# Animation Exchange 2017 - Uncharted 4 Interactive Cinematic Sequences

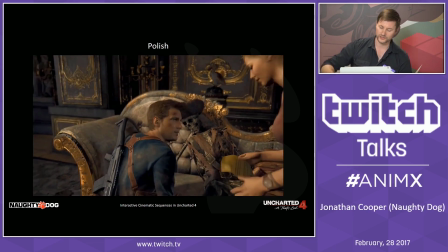We've got an extra props, a more finished skeleton there. Added facial.
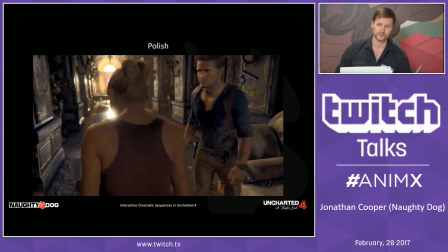I ran a simulation on those books that fell over just to add a little extra visual polish.
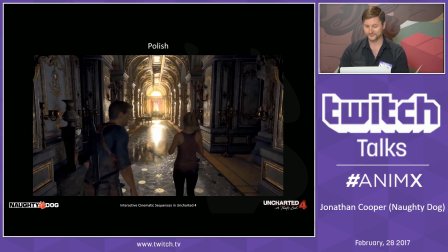And I don't know if you noticed that Elena is actually on the other side.
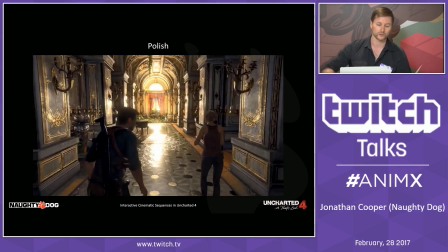We found that actually worked better for this scene because she ends up on a door on the right. So here we've added to the scene further.
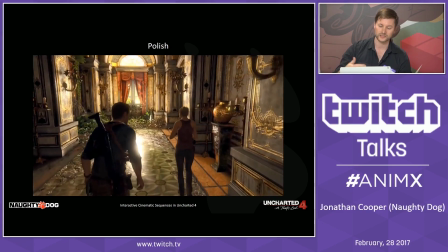We've added gestures onto the character. So Nate's eagerly listening. Elena's got an upper body gesture.
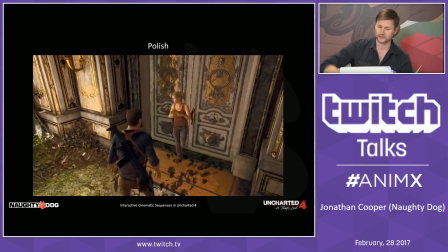She's explaining what's on the note.
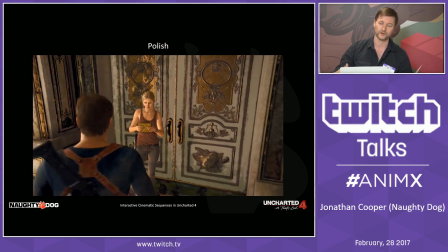And working with design, we'll have her actually stand and stop in front of the door because we want her to finish reading her note before she hands it to you.
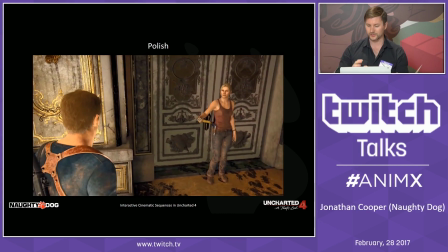The important thing is this is all in the player control, so the player can move around in the scene.
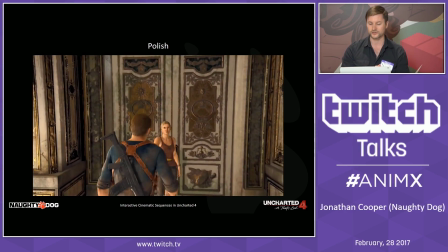We don't know where the player is, so we'll do things like this, a directional gesture on Elena, so she'll always be aiming the note out to you at the end. So that's kind of an example of a simple scene, a relatively simple scene that gets more complex over time, and that's kind of our process there.
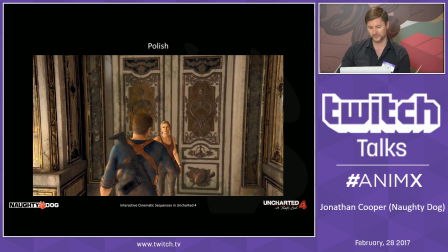One of the other things that's really fun in my job, perhaps more fun, is actually coming up with ideas for some scenes that could be fun.
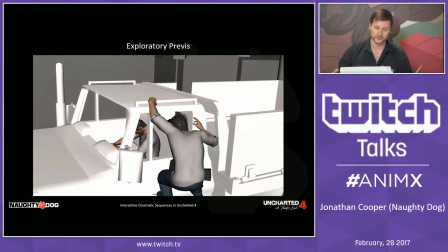This is using the same kind of animation technique of mostly pose-to-pose, but it's all exploratory previs to try and figure out what would be cool.
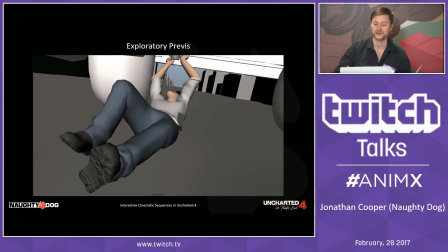How could we get these situations? Like here, I wanted to try this Indiana Jones style climbing under the truck.
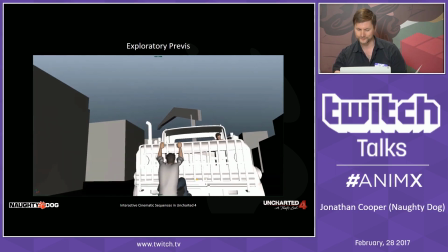So what are the things that might push the player into that situation? Once there, what are some of the extra cool moves that you could perform?
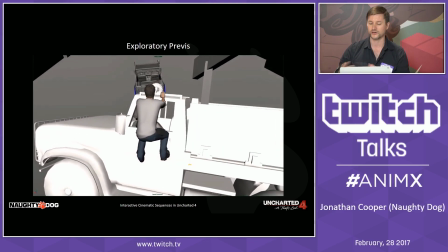We ended up not going for this in the game because we didn't want to give the player the impression that they could take control of the truck by fighting the driver.
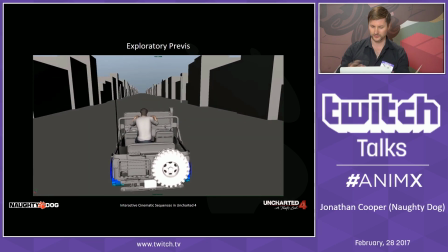But some things do make it, like jumping into the Jeep. So there's always something that you can take out of any kind of previs.
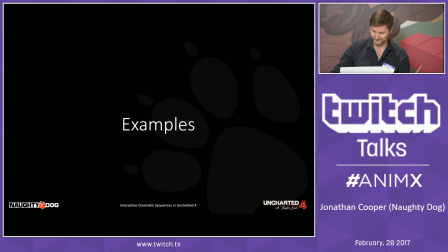And I'll show a lot more of that later. So that was the full scene process. That's essentially start to finish of a complete IGC. So I'll go through next some examples of some of the tricks that we'll use in order to get them, starting with like why we do a lot of unique scenes.
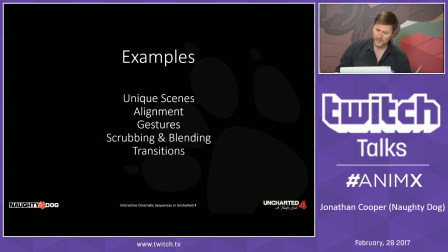You'll notice that if you play any Naughty Dog game, how we get things to align in the world and play animations on moving objects. Some of the gestures I mentioned earlier that we're playing on Nate and Elena, and some things that we commonly do to animations, blending between them and scrubbing them forward and backwards based on input.
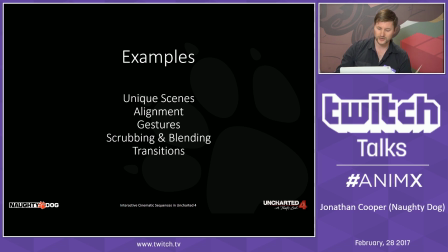And last of all, Naughty Dog's trademark transitions in and out of IGCs and cinematics.
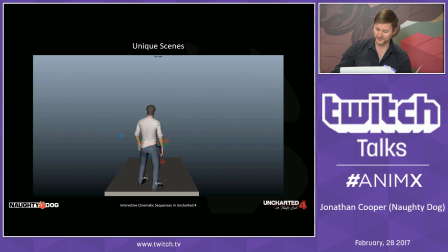So first off, unique scenes. Why do we keep doing unique scenes?
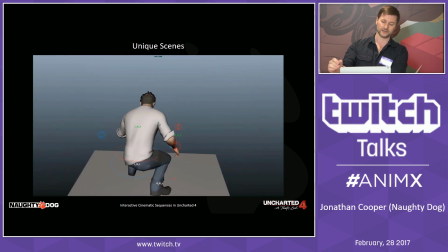Why do we make it difficult for ourselves?
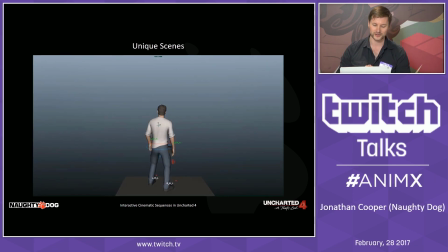Well, when I first came to Naughty Dog, I came from mostly a gameplay background and was given a task of doing buddy boosts.
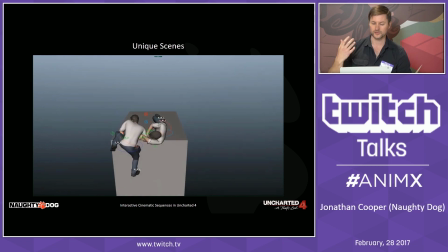That's essentially any time you boost your friend up to a higher ledge or they boost you.
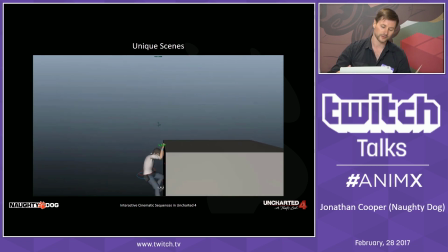And we use it to kind of gate the player and also to separate them sometimes.
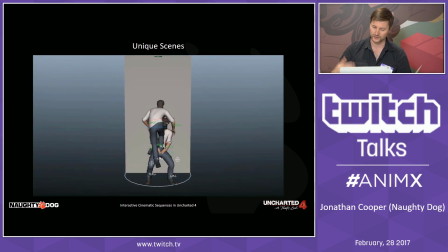So you'll see my initial pass was to just start doing all the gameplay animations I think it would require,
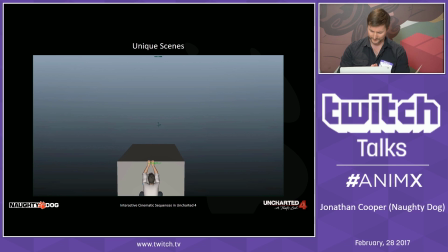different directions, different speeds, to build a system that we could use anywhere. However, I was warned that that's not the way Naughty Dog works.
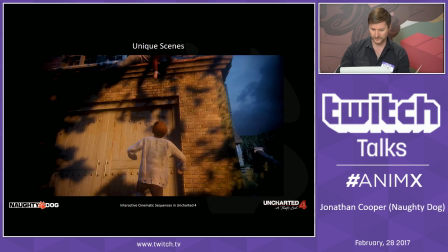And they tried it before and it still doesn't work. The reason why, and this is what we ended up with 20 unique scenes for just buddy boosts.
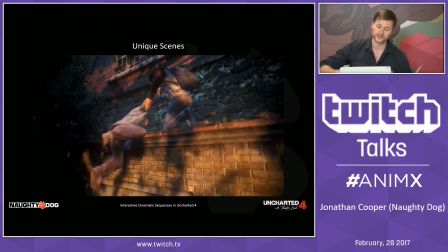It's because you can see already we have different types of characters playing in the game at different points.
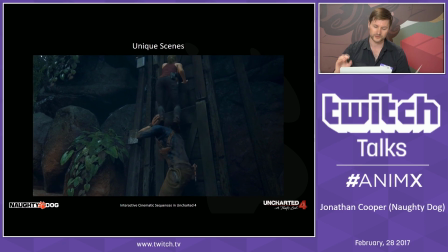We have completely unique backgrounds. And because we're always doing a level of polish where we're actually wanting all the finger touches and hand points,
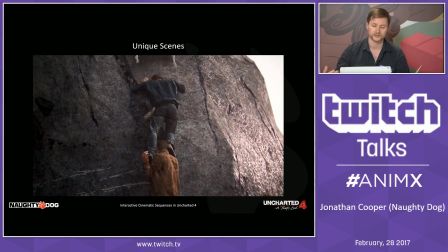we can't just simply reuse the same animations. We also have like different props that they might jump up to.
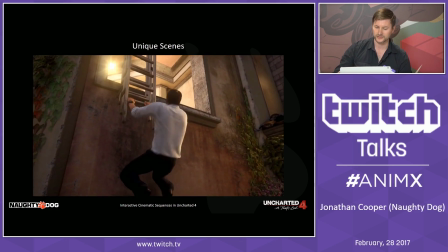Here, although we standardized jumping up the ladders have to make sense in each world, so each part of the world.
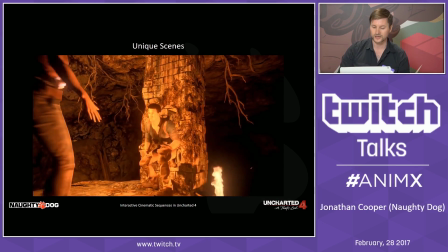So therefore, we can't just simply reuse the animations. And sometimes the characters are even using props.
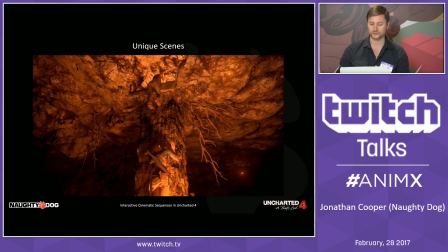And all the time, they're often talking to each other. So every single time that we have an IGC, it's an opportunity for some story to be told.
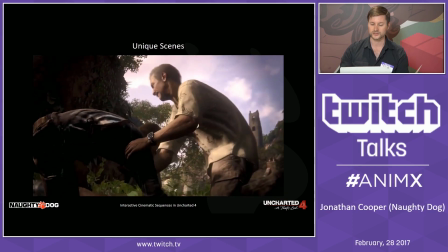Here, we'll even use it as a transition into cutscenes.
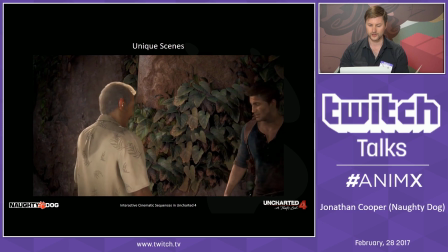So just all these different examples of why we can't do just one animation repeated,
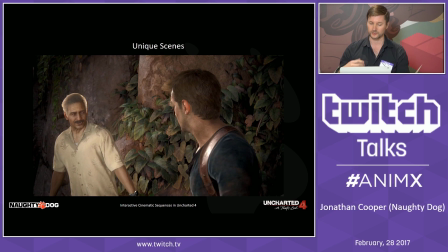and why it's actually easier to have 20 different scenes that we're working on rather than trying to standardize things across the world.